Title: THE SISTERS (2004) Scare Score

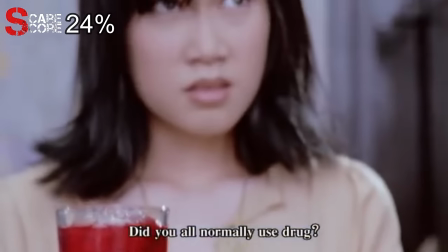The officer interrogating Pym believes the group was on drugs and were experiencing hallucinations.
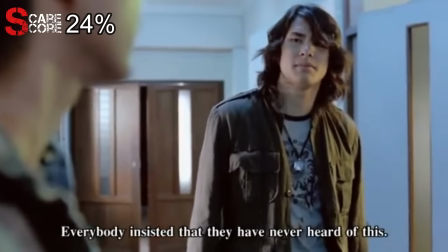The group tries getting information on Sang Dao, but nobody has heard of the tragic events that happened at the hotel.
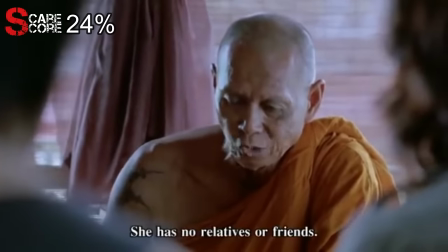They go to a Buddhist temple and seek out the help of a blind monk. The monk confirms that Sang Dao's body was cremated, but her head was never found.
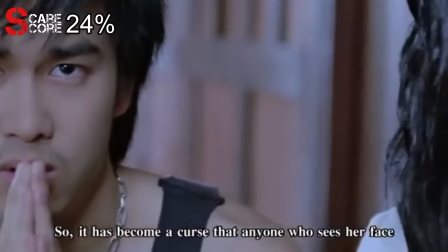The incident was quickly swept under the rug because of its disturbing nature. It created a deadly curse that consumes anyone unlucky enough to see Sang Dao's spirit.
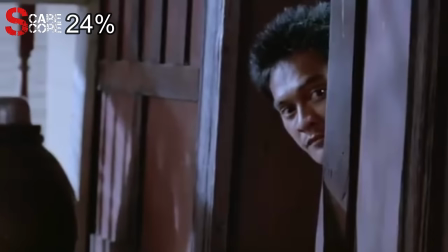Those who don't die from the curse become insane, which is what happened to a man named Sem. Sem was a maintenance man who encountered her spirit in the vent. There's nothing overly scary about this brief scene.
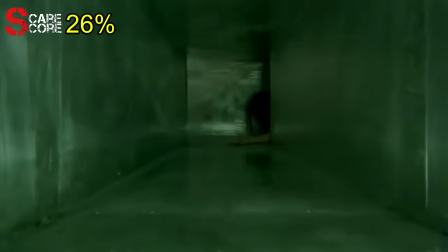Sang Dao is a terrifying-looking spirit, but they've shown her way too much at this point, and her scare factor is starting to wear off.
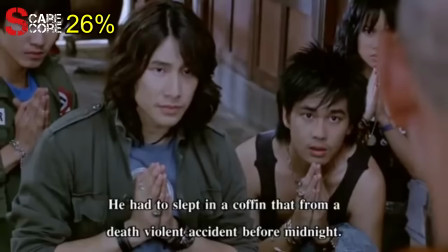The monk was able to dispel the curse from Sem by making him sleep in a coffin before midnight for a whole week.
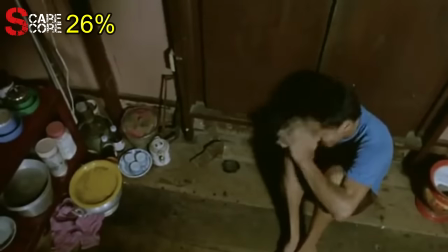However, Sem is still tormented by Sang Dao and sees her terrifying spirit every night.
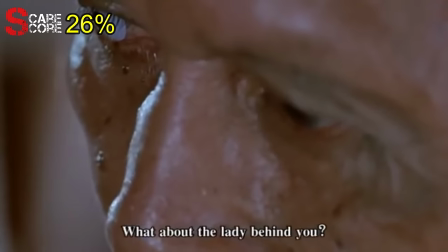The monk reveals that Sang Dao has been sitting behind the group the entire time.
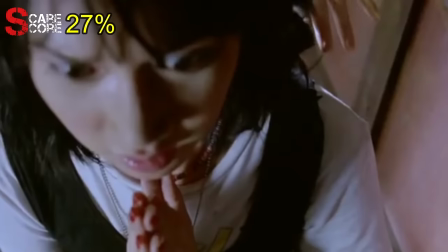She touches Pym's shoulder, and it's obvious that she wants the group to experience mental torment before they die.
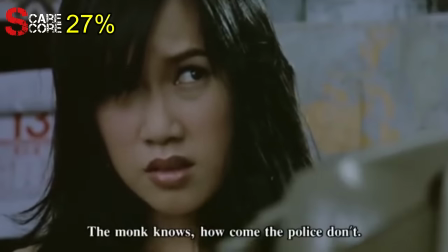The police officer wonders why the monk knows about Sang Dao, but the police don't. He makes a call to start an investigation into Pym's claims.
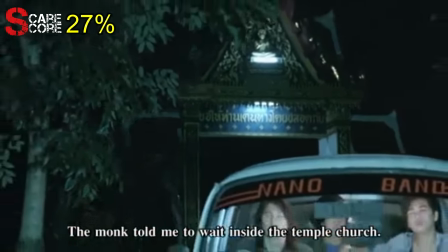The monk sends the boys to go find some coffins that they must get before midnight. Pym stays at the temple as the monk prepares the ritual to dispel the curse.
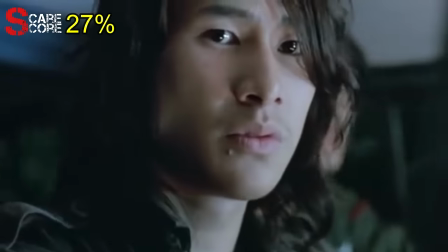The boys are riding in a van, making them look like meddling kids solving mysteries that also deliver wings.
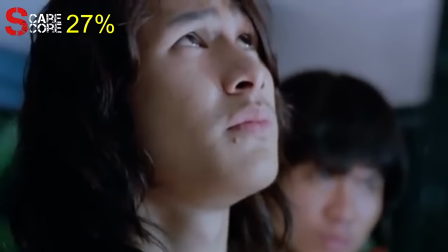As they drive, several cars honk and flash their lights at them. That's because the little boy is casually riding on the roof of the car.
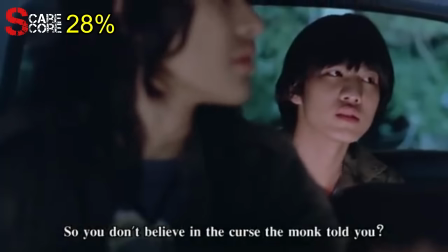Yai believes he will be safer at home and asks to get dropped off. He then says the forbidden horror movie phrase, we'll see what happens tomorrow.
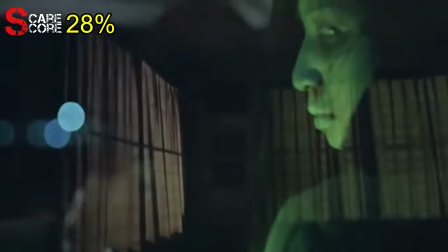After they drop him off, we see Sang Dao has also hitched a ride in the van. Unfortunately, she's now shown up way too many times to be effectively scary.
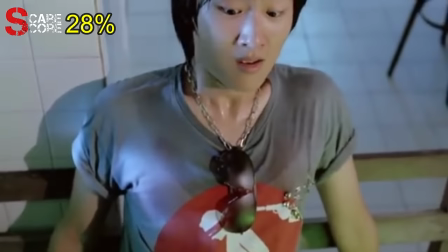I'm starting to feel that she's the main character and the band members are just video-bombing her movie.
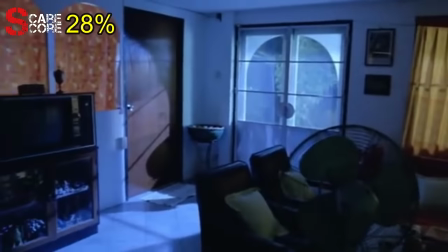Yai comes home to an empty house and finds a woman sitting alone.
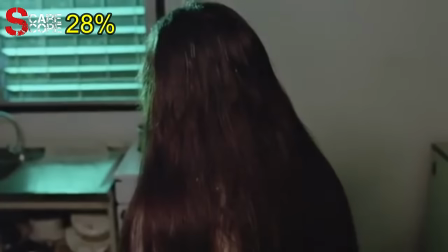It turns out to be Sang Dao, which took me completely by surprise because I totally wasn't expecting her to show up.
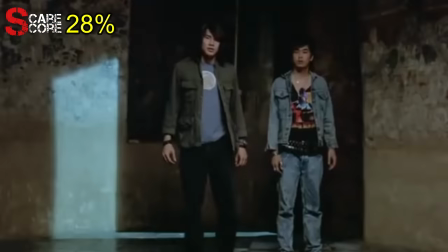Nui and Oon manage to find two coffins, but it's way past midnight and the ritual can't be performed.
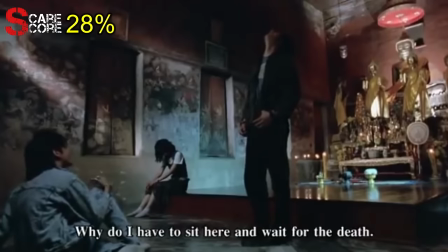They bicker among themselves about the seemingly hopeless situation and Pim says they can't leave Yai alone.
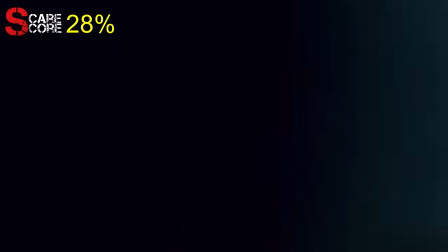Nui opens the door to the van and sees the little boy inside staring at him. His reaction is absolutely priceless.
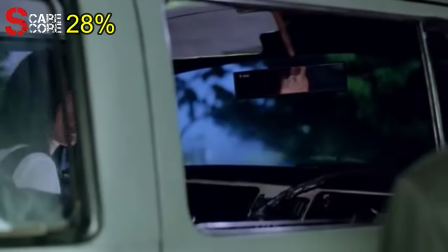This actually sort of reflects how I feel about the film. He's seen the ghost so many times now that they don't even surprise him anymore.
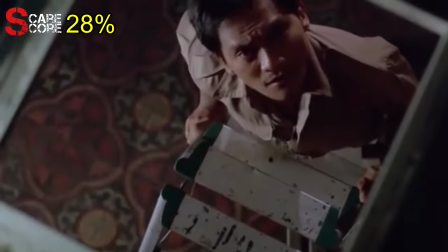He just seems tired of their shenanigans at this point. This is why reactions to seeing a ghost that seem genuine can really enhance a scare.
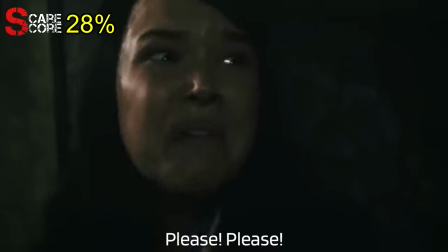Allison's reaction to seeing Kayako in The Grudge 2 is a perfect example of that.
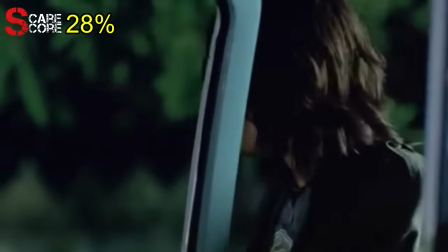If a character downplays a ghost encounter, how can the film expect the audience to find it scary?
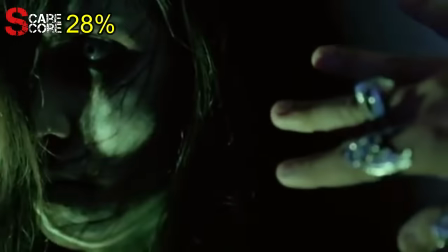They arrive at Yai's house, and Sangdao's face can be seen as Oon looks for a light switch.
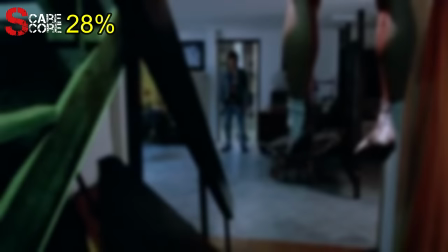The lights suddenly come on, and Oon sees Yai casually hanging out on top of the stairs.
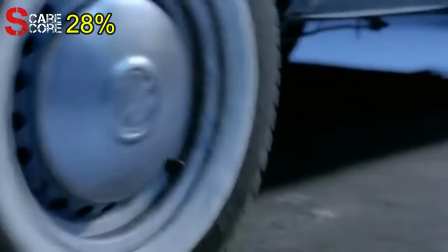Sangdao peeks her head out, and he runs out into the van. The van starts driving away on its own, and Oon finds himself locked in the van with the spirit.
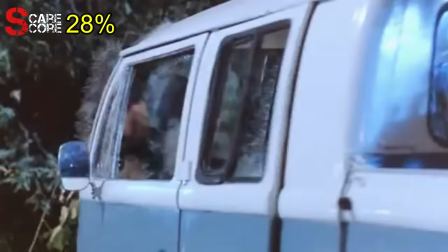Sangdao's never been to a driver's ed course, and it shows. The van crashes, ejecting Eun out of a nightmare sequence.
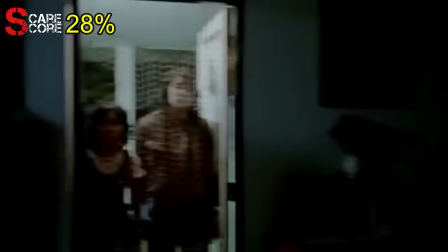Spooked by his nightmare, Eun decides not to go in the house. Pim and Nui walk in to see Yai exactly like in the nightmare.
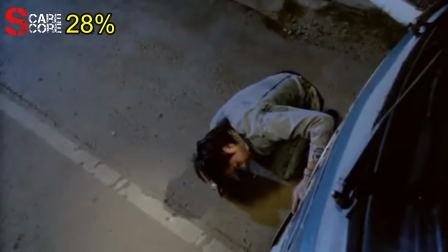We get a generic scare where Eun looks under the van and sees Sang Dao walking past.
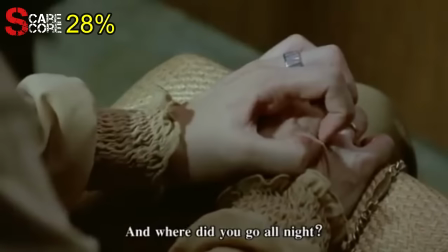During her questioning, Pim pinches her own skin and scratches the table with her nails.
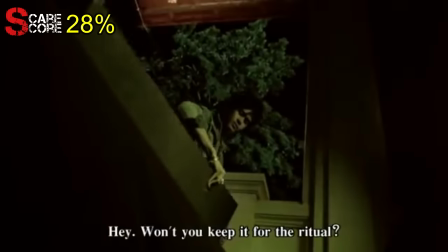This odd behavior somewhat hints at the film's ending. Although it's too late for the ritual, Eun thinks that it's a good idea to sleep inside one of the coffins.
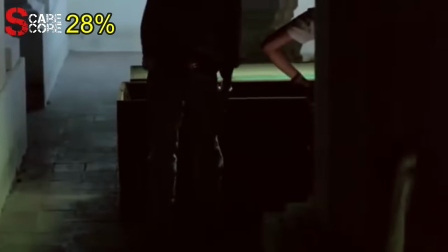He says another bad thing to say in a horror film that they just have to get through tonight.
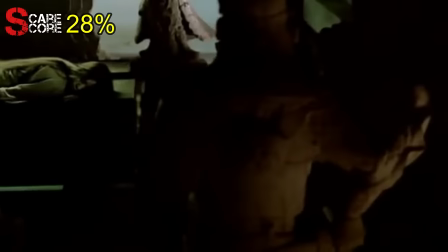He lays inside the coffin that Sang Dao quickly finds herself on top of.
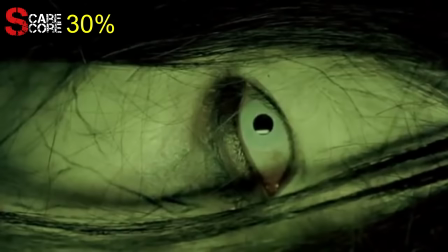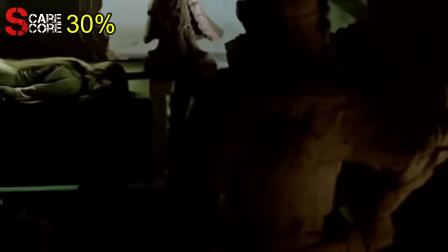Seeing Sang Dao just laying on top of the coffin was pretty unsettling. Other than that, not very scary.
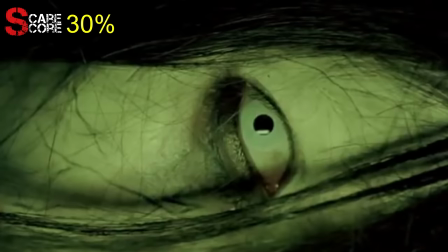Just like Yai, Eun's death was a cut to black off-screen death, which I think makes it way less scary.